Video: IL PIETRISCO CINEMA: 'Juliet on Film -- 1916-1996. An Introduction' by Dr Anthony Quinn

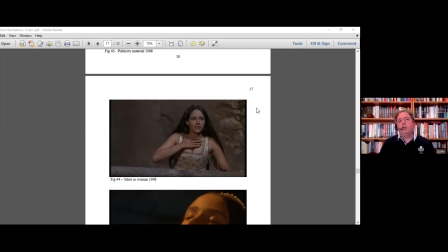[48:31]
And it was only later on she realised that what he was doing, he was getting her used to thinking of herself in a sexual way, so that she became more used to it. It's quite doubtful as to how that would be done nowadays, if it would be allowed, particularly someone so young.
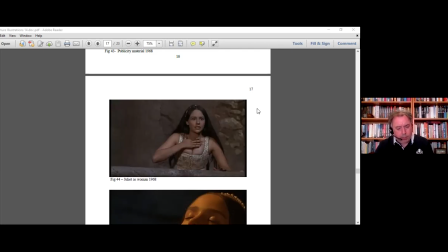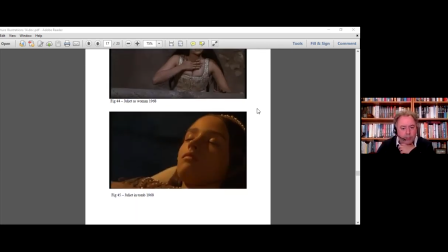[48:52]
Juliet's death scene in the tomb. now again this is a scene of beauty the whole film is beautiful visually it's stunning, the music's done the music's done by Nino Rota who went on to do The Godfather which Seffirelli was offered to direct at first
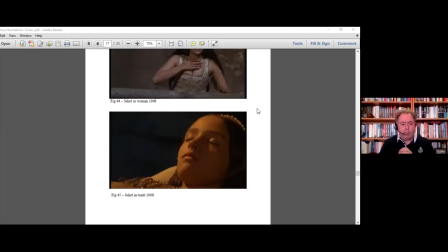[49:10]
and the tomb scene is bathed in paintings at the light of Italian paintings, it's done deliberately the cameramen studied Italian paintings and wanted, I think the word is zoomato, someone can tell me if it's wrong with that.
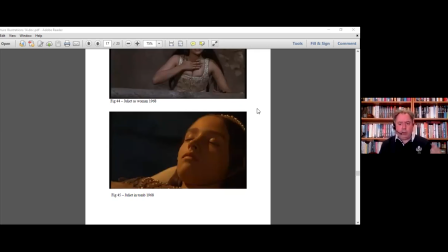[49:25]
You can see this happens when Romeo goes in he has a flaming torch and he puts it just out of sight, out of camera shot on the left hand side and then the lighting changes, the soft amber, very soft bathing
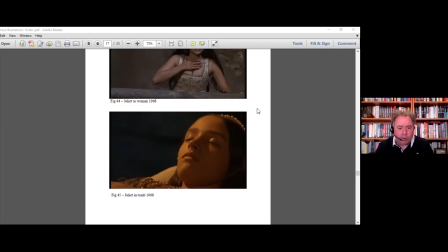[49:43]
flattering look on everyone in the film and the whole thing becomes a scene of beauty at this point when When Juliet awakes in the tomb, she finds her dead husband. She still manages to take off Shkulka and release her cascade of raven hair,
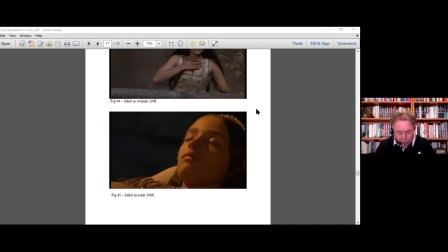[50:03]
and the whole thing's done for beauty.
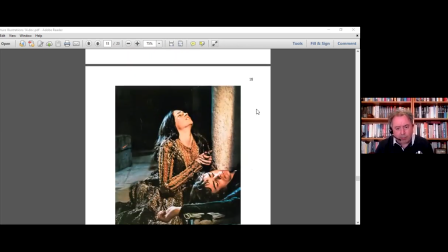[50:06]
She plunges her diaper into her heaving bosom and sort of falls forward very dramatically.
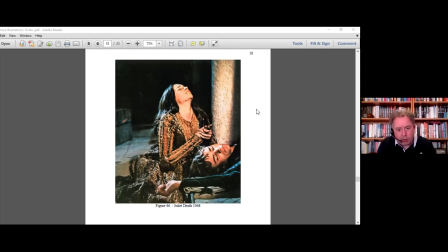[50:15]
Beautifully done. Quite sad. It is a love story above all else in this film, and it works extremely well. It is a film of the time. The first time we see Romeo is actually wearing eyeliner, carrying a flower, flower pearl all the way through. It's a great film. It's a very, very enjoyable film.
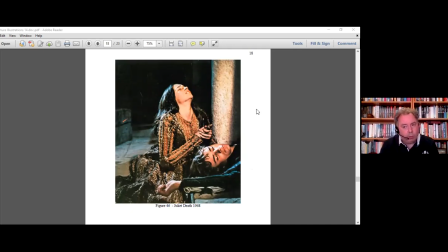[50:34]
But that caused problems for Baz Luhrmann, which we'll go into not so much details here, but later on.
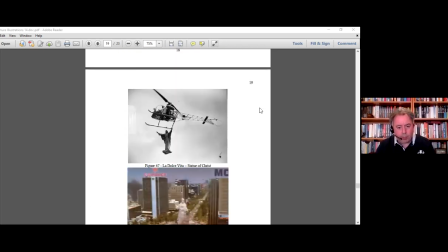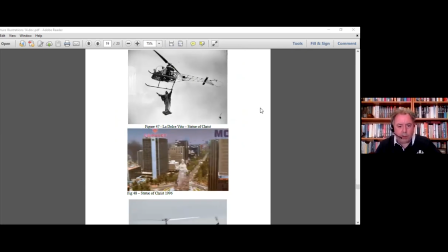[50:47]
1996 and the film starts off with police helicopters coming down towards the statue of Christ which is very reminiscent of the beginning of La Dolce Vita, the statue of Christ being carried by a helicopter. now that is where you can see in here that christ is between
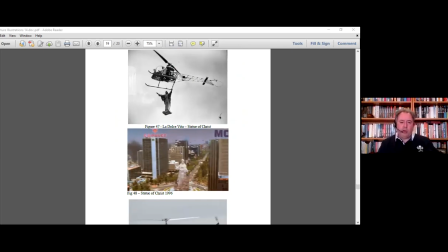[51:07]
the two buildings almost separating the montagues and the capitalists and whereas in the dolce vita people are giving up religion for a more indulgent lifestyle
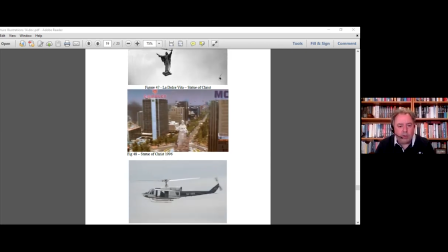[51:18]
uh here we see the same sort of thing they're giving up religion actually throughout the film you use enough a lot of religious iconography but it's done in a very coarse cold manner god is on our side sort of thing and there's no real
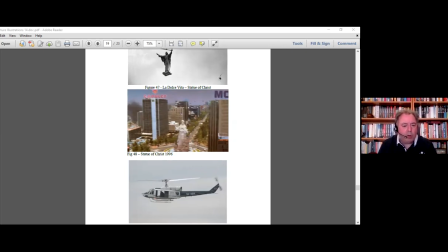[51:32]
no real religion at the core of the film where there should be the helicopter in question and here is the captain's helicopter it's a
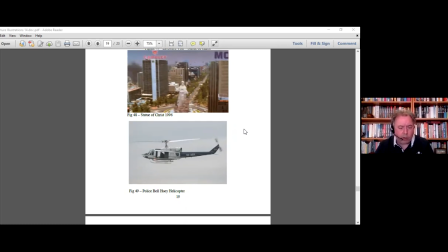[51:41]
police bell huey helicopter the bell huey helicopter has these two blades two rotating blades and it makes a distinctive sound which american audiences know full well from endless news footage from the Vietnam War,
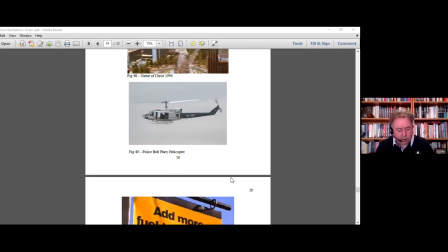[51:57]
any siege at all, it's all of these helicopters. There's a lot of hostility here. I'm going to rush through some of these things.
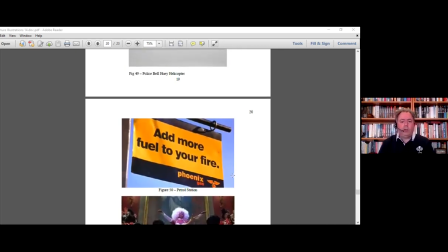[52:05]
Baz Luhrmann was of the effect that he was challenging the Zephyli approach to the film. And he was challenging it in a number of ways, not just the style of the film, but in our knowledge of the film. he approached the film that we all know that Romeo and Juliet die.
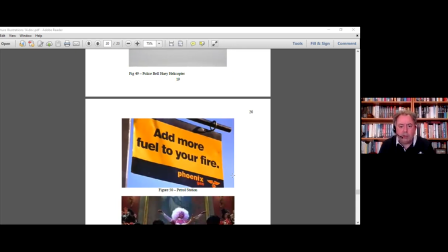[52:23]
So we're not going to pretend that we're not going to die. And he gives hints through footage and through quotes from other Shakespeare plays about death and destruction. And you see this at the garage scene and toyage garage scene.